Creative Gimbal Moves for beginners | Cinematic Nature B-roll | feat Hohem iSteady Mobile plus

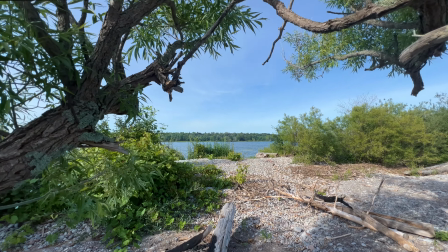0:00 Ahoy, this is Zdenka. Another tutorial is here today. Today we're gonna look at how we can shoot a cinematic b-roll of this beautiful place. We're gonna look at some bad shots. We're gonna look at some great shots. How you can improve them and at the same time we're gonna be looking at this newly released gimbal upgraded version.
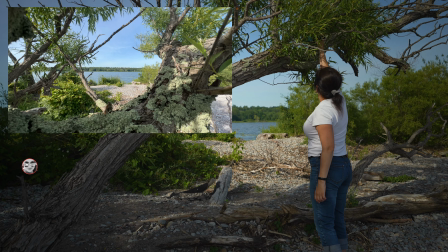0:16 Hohem EyeSteady Mobile Plus. And the location? Ontario, Canada. And for the new faces, welcome.
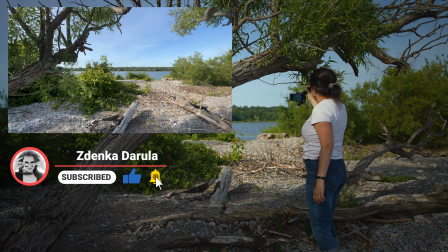0:23 My name is Zdenka Darwell. This channel is all about photography and video, creative camera challenges, tutorials, hidden giveaways and vlogs. If that's something you're interested in consider subscribing. Hohem has a brand new app out which is called Hohem Joy and what I can see I can film either in 4k in 30 frames per second or 60 frames per second. In today's video I'm gonna be filming in 60 frames per second so I have the option to slow down the footage in a post. Right now the sun is setting down, it's 5 30 in the afternoon so I am taking advantage of shooting anywhere I can against the sun.
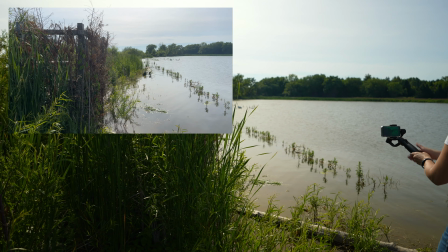0:55 If I am shooting kind of with the sun in my back, I get a flat look. But against the sun, especially in the smartphones, it always looks way better.
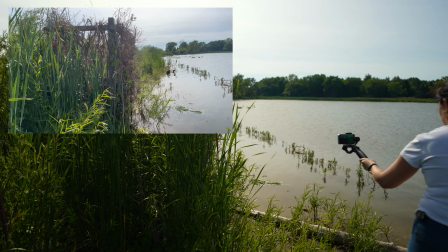1:03 So for this one, I am going to use lock mode. I am going to frame the shot and move to the starting position.
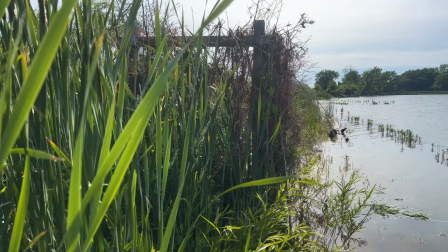1:11 From whichever position I am going to come, it's always going to end up on the frame I locked.
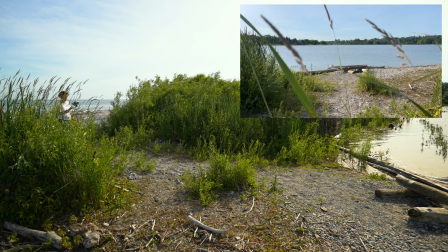1:24 Let's add a bit of my movement. Let's do a little bit of a combination shot. Pan follow mode it is.
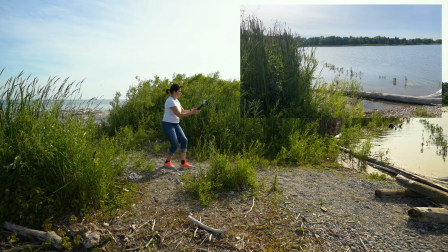1:29 I'm gonna hide behind the bush, gonna go through the bush, forward and to the side.
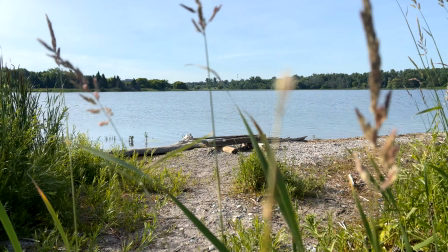1:35 This move will add movement and make the reveal more interesting instead of just panning or tilting shots standing on one spot.
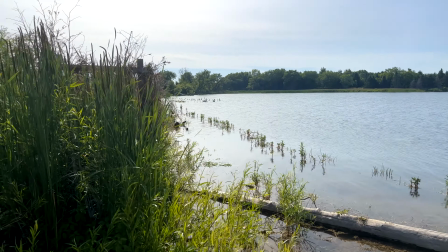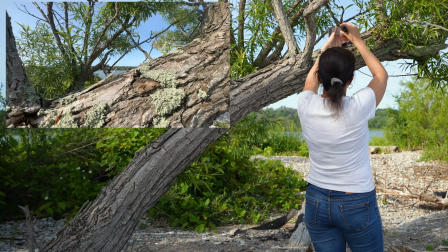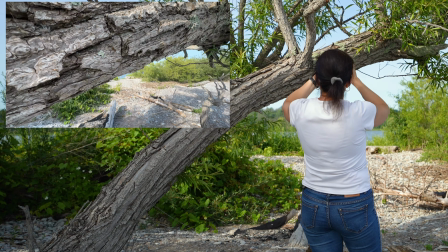1:58 Another way of revealing a location is to use the foreground like a tree.
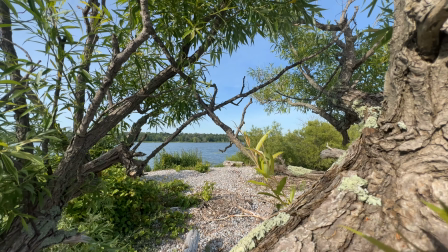2:02 It will look more professional and you are not going to end up with just a simple moving snapshot.
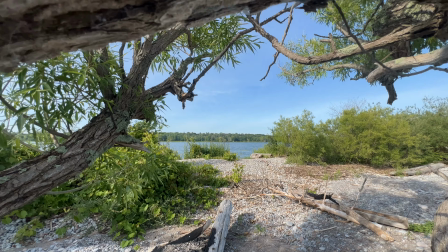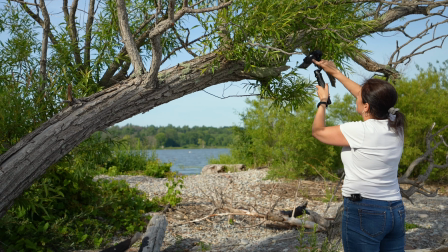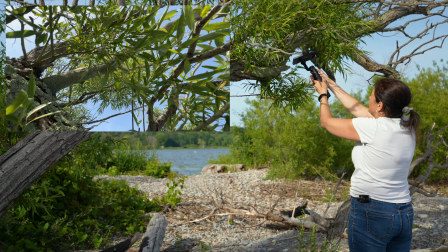2:18 Twist and turn. This gimbal has one unique feature which is 600 degrees auto inception mode.
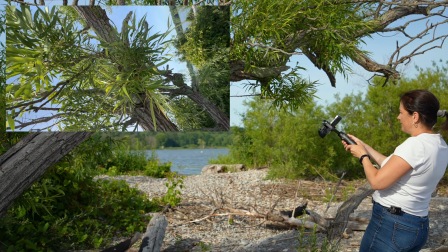2:24 Just press 3 times the mode button to let the gimbal spin away. Unique shots like these are always very eye catching.
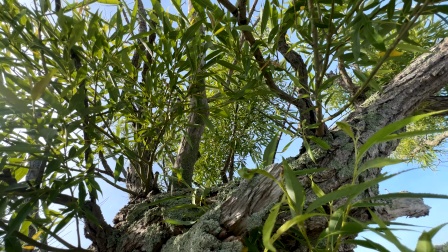2:31 I am showing all clips in real speed but you will see a different result once it is edited and slows down.
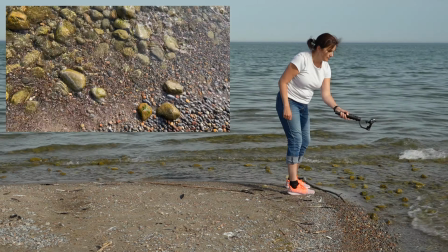2:46 This little triangle is an ideal spot for POV mode. POV mode helps to add extra movement.
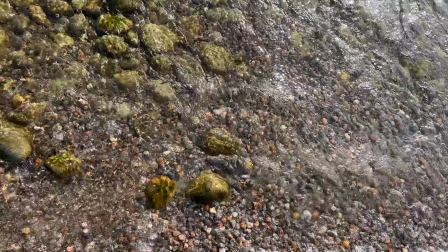2:53 These rocks don't have the best color so I will be changing the look quite a bit in the post with my new Lutz Summer Outdoors set. For a lot of people they will be happy with that one shot they will move on but I'm gonna stay for another shot and this time I'm still gonna go very low to the ground and capture just the waves coming in.
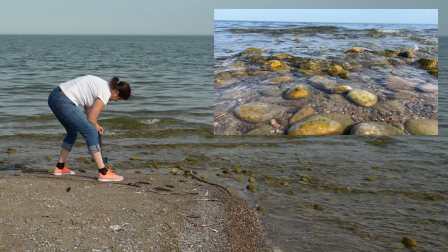3:14 So for that one I'm gonna be using pan follow mode. I'm gonna go very low to the ground. Standard lens.
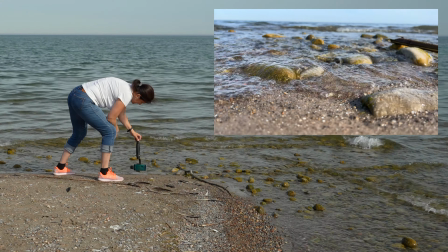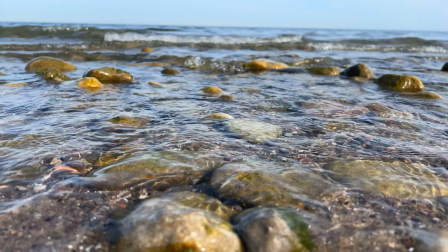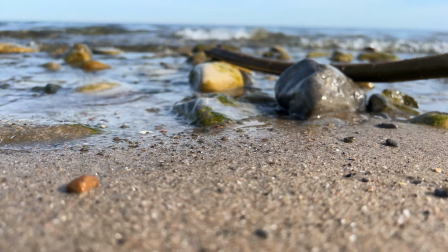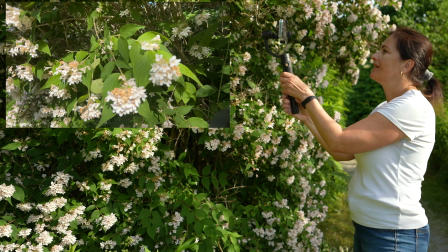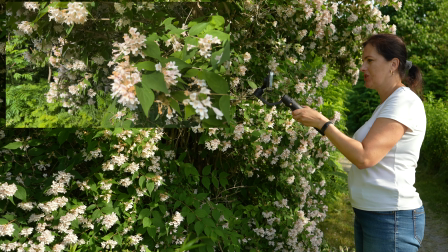3:42 A lot of people would just stand here with sun in their back and
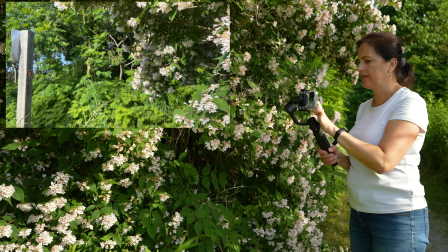3:47 just took shot of these flowers. Well, it looks flat and that's not it. So we'll go to the other side and thumb against the light to get little peaks of the light shining through.
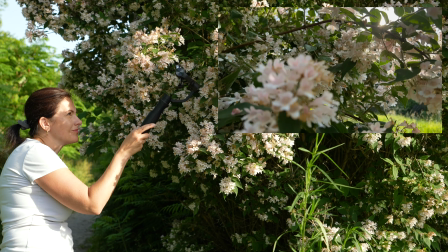4:02 You will see a big difference.